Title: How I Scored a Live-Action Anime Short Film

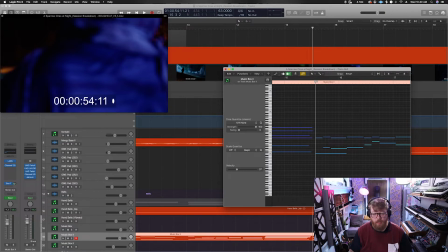And he has to give a token to help to do that, which is what he gave up in just his hat. So if we listen to this first portion here, we have this pan here from his perspective, and then this pan from this perspective.
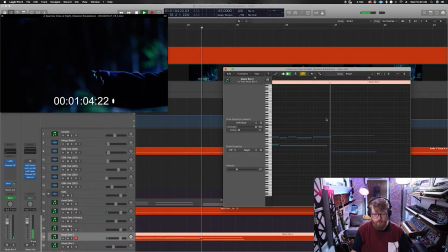And then we have this resolution. We have this interplay here between the two characters. And the next thing I want to show is this.
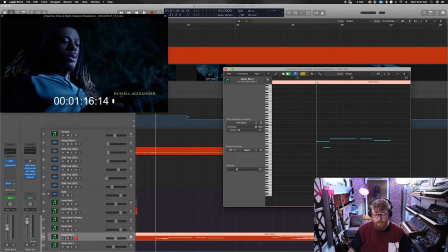So if you listen, so this chord right here, harmony-wise, it's outlining the one chord with a 5 in the bass, so it's a G minor with a D in the bass. So harmonically, it's 1 or 5, 1, 5, and then we resolve to this E flat.
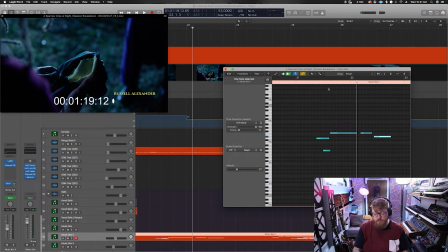And so the last chord we land on is we go G over D, and then we do a D7, which is the 5 chord. And technically, this E flat is not in the key of a D7 chord, but this is what we call an extension. So we're using what's called a flat 9.
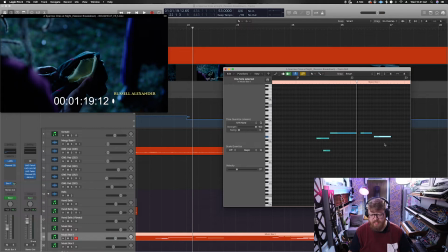So we're taking the 9th and we're lowering it a half step. So if I were to take this D as E and move E flat, move to an E, here's what it would sound like.
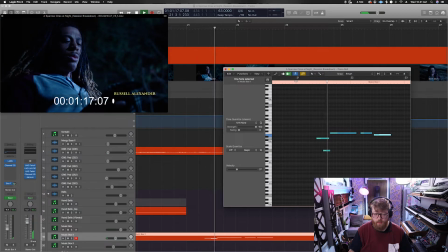Right? So it works, it's just not as, it doesn't evoke the same emotion. If I take the same idea and move to an F sharp,
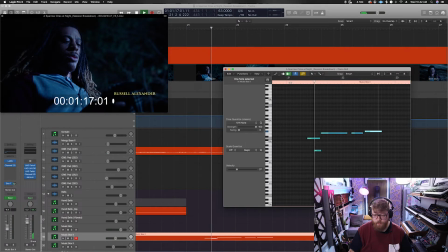that also can work, but it's not the same emotion. I wanted to have some mystery because we don't really know what's going on.
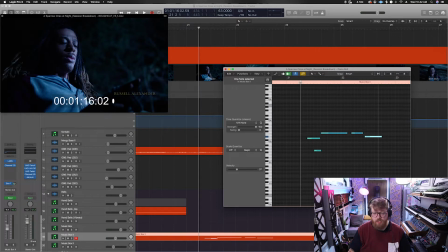And so when we have this flat 9, this extension, it evokes more of a mysterious sound. See? So the last thing I'm going to talk about is the harmony.
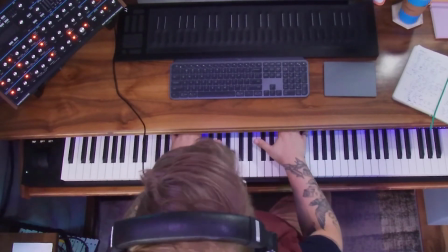And so like I said, this cue is in G minor.
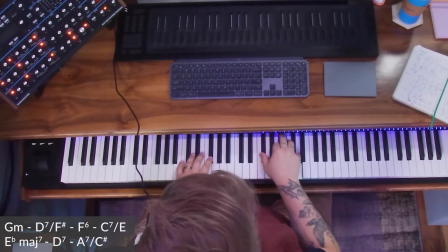And then we go to a D7 with an F sharp in the bass.
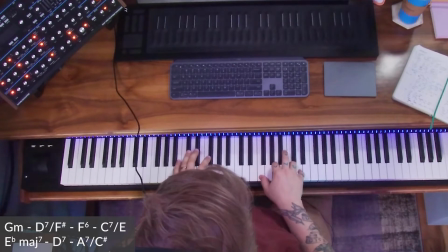And then we go to an F6. And then the next portion we do is a C7, and then we end up on the E flat,
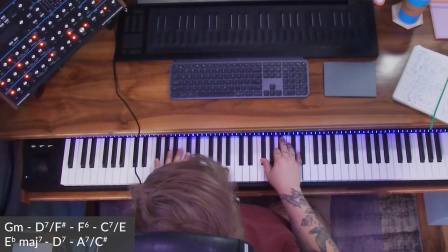which is the flat 6, and then we do to the D7, and then the last cool part we do is this, which is an A7, and then back to a D.
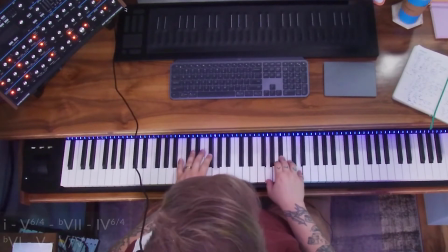So harmonically we're going 1, 5 with a 3 in the bass,
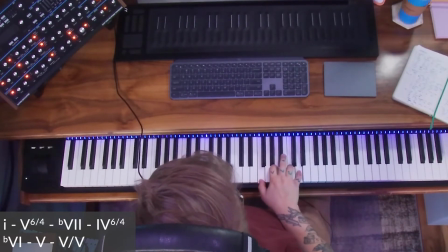flat 7, so at F6, and then we're doing a flat 7 or a 4 chord, dominant 4, and then we're doing the flat 6, E flat, and then we're going to the
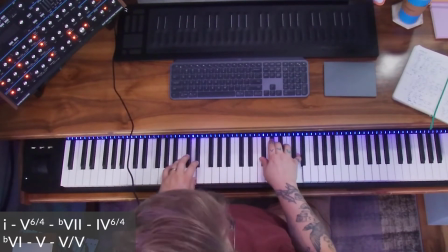D7, and now to continue this chromatic downward step,
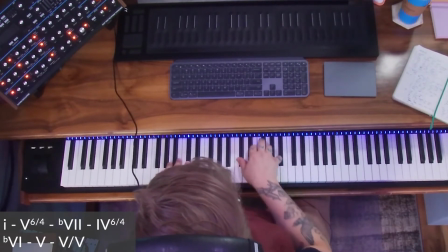I wanted to have this C sharp. And so C sharp is indicative of an A7, which is the 5 of 5,
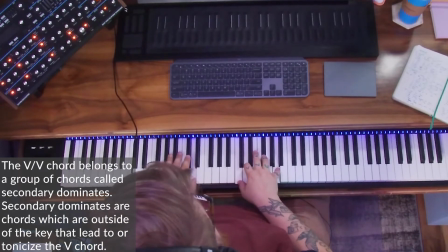the 5 of the 5 chord, because the 5 chord in the key of G is D. So the 5 of that chord is an A7.
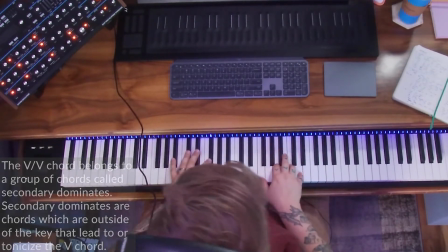So we have G minor, 5 of 3 in the bass, flat 7, dominant 4, flat 6,
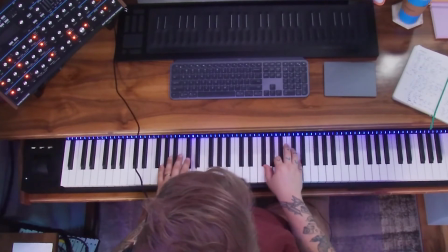okay, and then 5, and then a dominant 2, and then we have the suspension. So for the last section, I decided to go completely different with it. I decided to introduce the full orchestra. I have contrabass, viola, cello, and violin 1 and violin 2, each having their own parts.